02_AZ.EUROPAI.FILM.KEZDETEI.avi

avantgárd filmesek elsősorban a kísérleti rövid filmeket kedvelték.
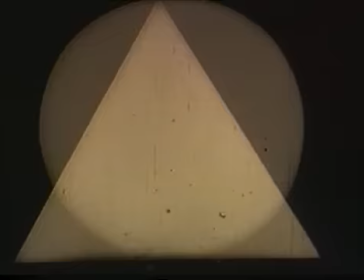(47:27)
A mozgókép tiszta ritmusához akartak eljutni, ezért kiküszöböltek mindenféle tartalmat a filmjeikből.
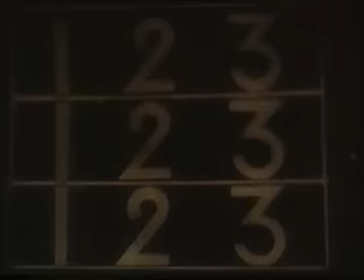(47:34)
Ideájuk a cinema pure, a tiszta film megteremtése volt.
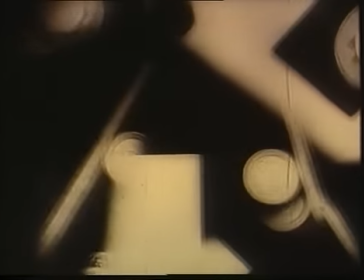(47:38)
Ebben a szellemben készült Bernard Léger Géti Balett című kísérleti rövid filmje is.
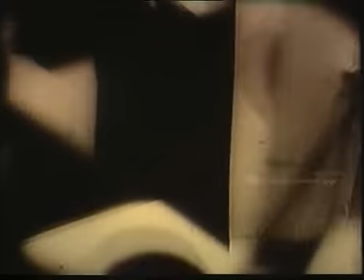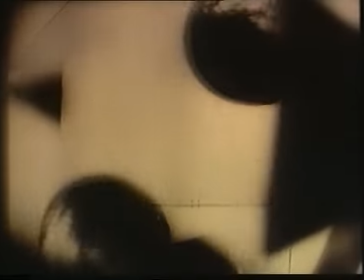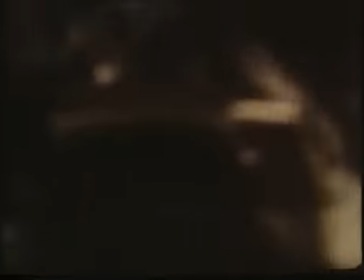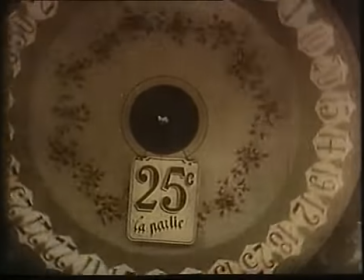René Fair következő munkája az 1924-ben készült Felvonás köz, eredetileg Francis Picabia balettjének filmközjátéka volt.
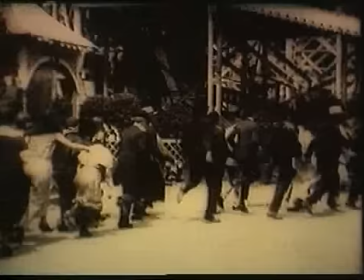(48:49)
A hagyományos cselekményt mellőző film a néző kihívása és a filmgyártás szabályainak, formáinak kigúnyolása volt.
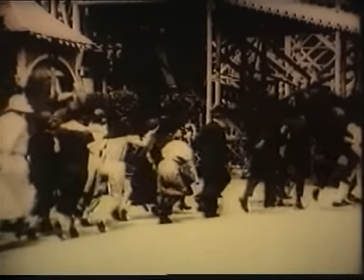(48:56)
René Fair bátran élt a gyorsítással, lassítással, az egymásra fényképezéssel,
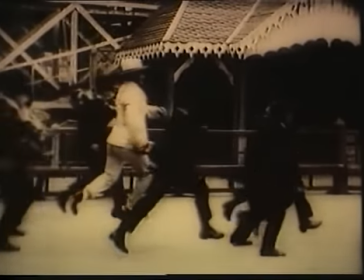(49:02)
annak a korlátlan lehetőségnek az igazolására, amit a hetedik művészet biztosít az alkotó számára.